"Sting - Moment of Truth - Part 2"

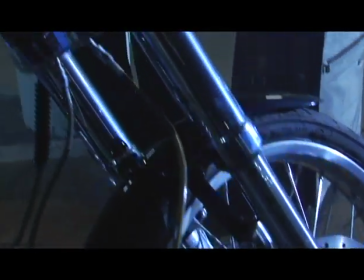[16:32]
We wanted to show the loneliness of the moments when you're not in the ring, and so we picked this garage.
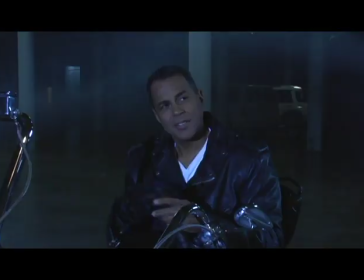[16:41]
This is actually under the Municipal Auditorium in Nashville.
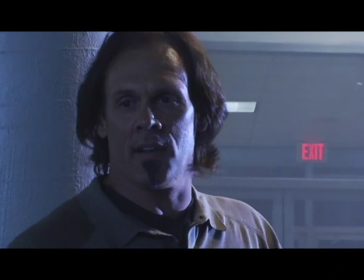[16:45]
And we picked an actor named Lowell Perry because Lowell just had a matter-of-fact kind of attitude.
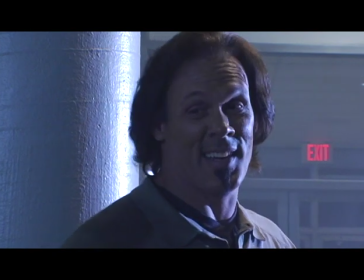[16:52]
And Lowell plays the guy who actually owns, in the backstory, owns the auditorium where Steve is wrestling.
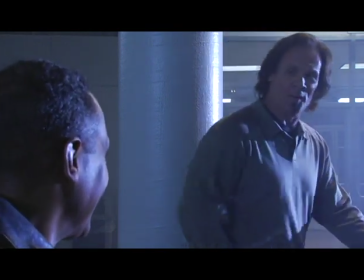[17:00]
and a lot of these lines are actually lines from my dad when I wrote
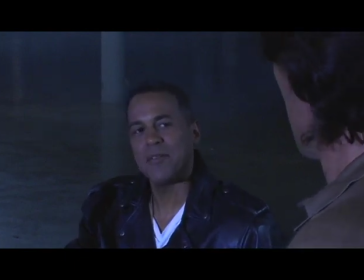[17:05]
this I was thinking about my dad because my dad was a guy who would just introduce himself to anybody
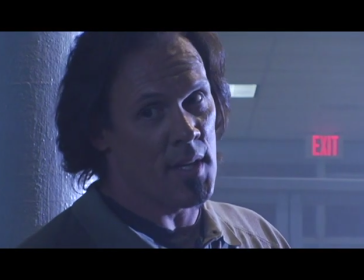[17:10]
and just start a conversation and Lowell
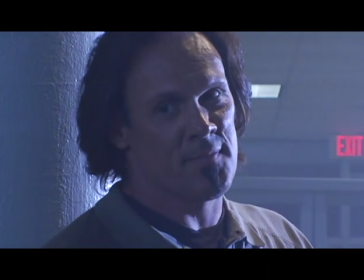[17:16]
kind of reminds me of my dad in his kind of laissez-faire
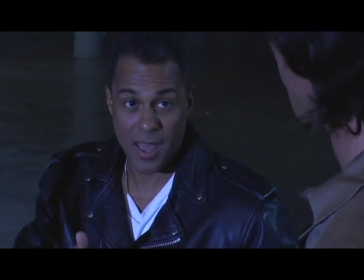[17:20]
how you doing attitude, where he didn't know any strangers.
He is...
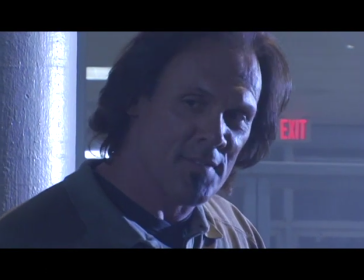[17:29] I got two boys. Two little boys. How long have you been riding a Harley?
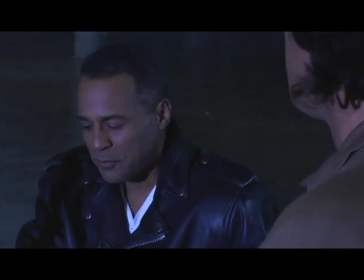[17:37] I bought it a couple years.
Steve really starts to open up here, show his vulnerability.
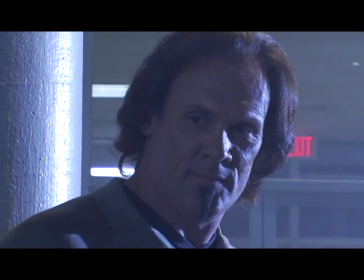[17:42]
And Steve owns a Harley in real life, and so riding this in was just a natural part of the movie.
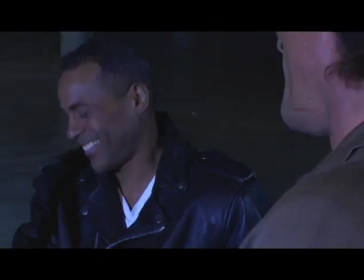[17:49]
Good transitional piece. Very good transitional piece.
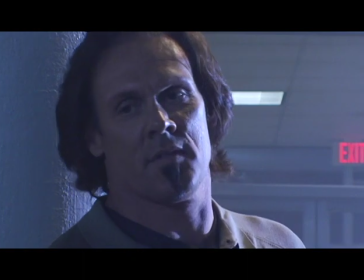[17:57]
You start introducing the idea of God's chasing Steve now.
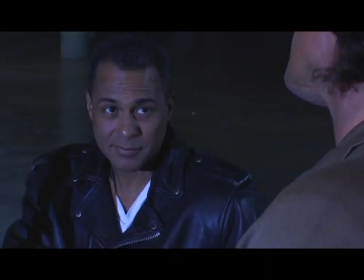[18:02]
Lowell says to Steve, amen. And Lowell's name in the script is Jonathan.
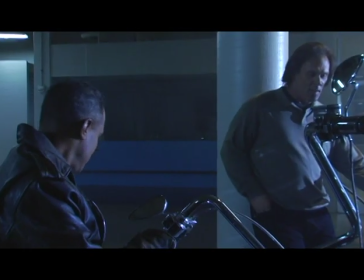[18:08]
And he says, hey, you can go back in. There's church tomorrow. And Steve looks at him.
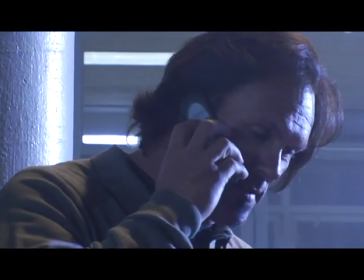[18:13]
It's kind of like church. You know, this guy's a maniac.
No, no, no.
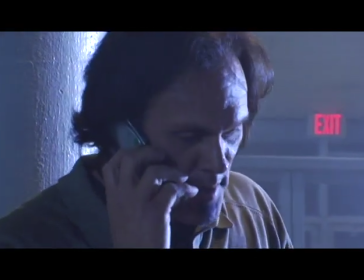[18:19] I'm not going. You guys party your little hearts out tonight. I'm not going. Yes, I mean it.
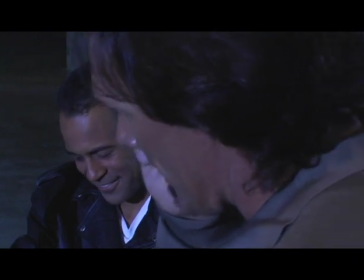[18:24] I'll see you guys in San Antonio. See ya.
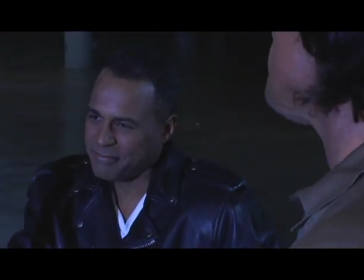[18:32] Yeah, man, I used to be a party boy. It gets inside your head sometimes.
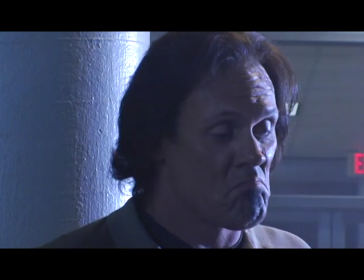[18:38]
Nick and Phil did a really good job of making the sound work. We're down in this echoey garage.
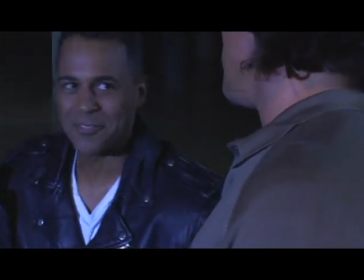[18:46]
So to pull the sound out, we didn't do any overdubs here. This is actually the sound that was happening down here.
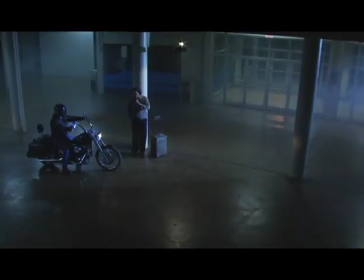[18:53]
Nick Palladino and Phil Gazelle did a great job
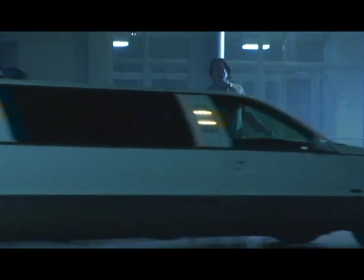[18:59]
of really designing the sound for the movie because we were in so many different places
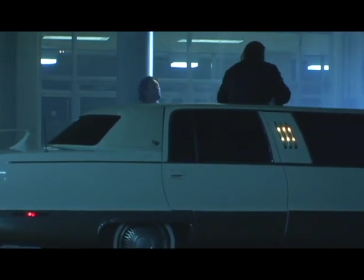[19:04]
I'm really sorry I didn't get the reverse of this guy he was a great drunk coming out of the top of the car and he did a really really
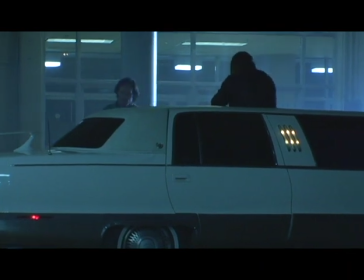[19:15]
good job His name is James Cox, and he is actually a wrestler.
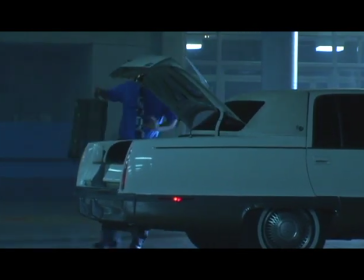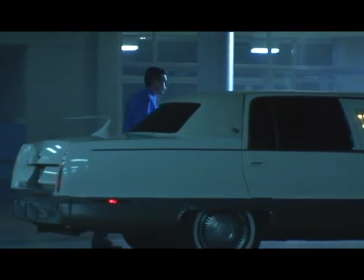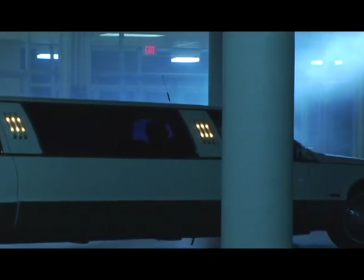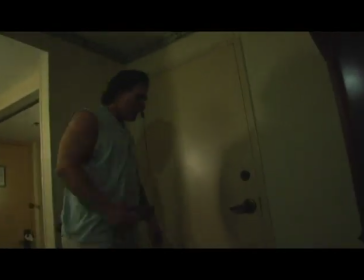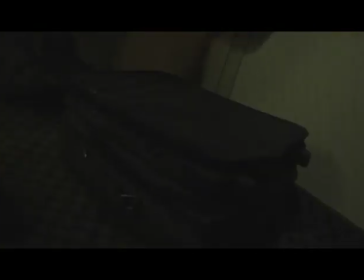[19:45]
Okay, Steve goes in the room, and what you don't see is the photographer is actually standing up on the bed trying to get the shot.
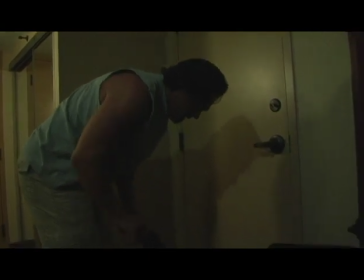[19:53]
And we've got two cameras working, and Steve comes in, and we just wanted to show you that, you know,
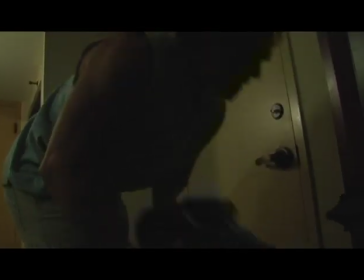[20:00]
even though you're in front of millions and millions of people on television, you still have to go back to your room and face the demons.
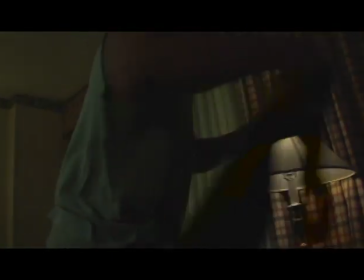[20:07]
and you've got to dry out your gear. For the wrestling guy, there's no little maid that goes around and takes care of this stuff.
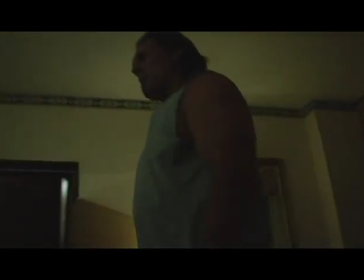[20:14]
These guys take care of themselves.
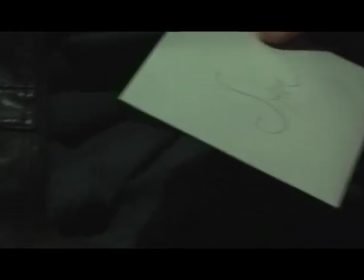[20:19]
See this letter? This letter was actually written by Steve's wife, Sue.
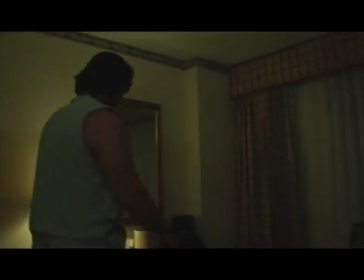[20:25]
I wrote one as best I could and sent it out to her, and she said, you know, George, why don't you give me a shot at that letter?
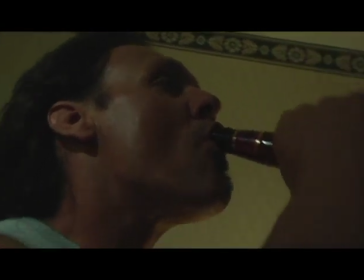[20:33]
And she did an excellent job.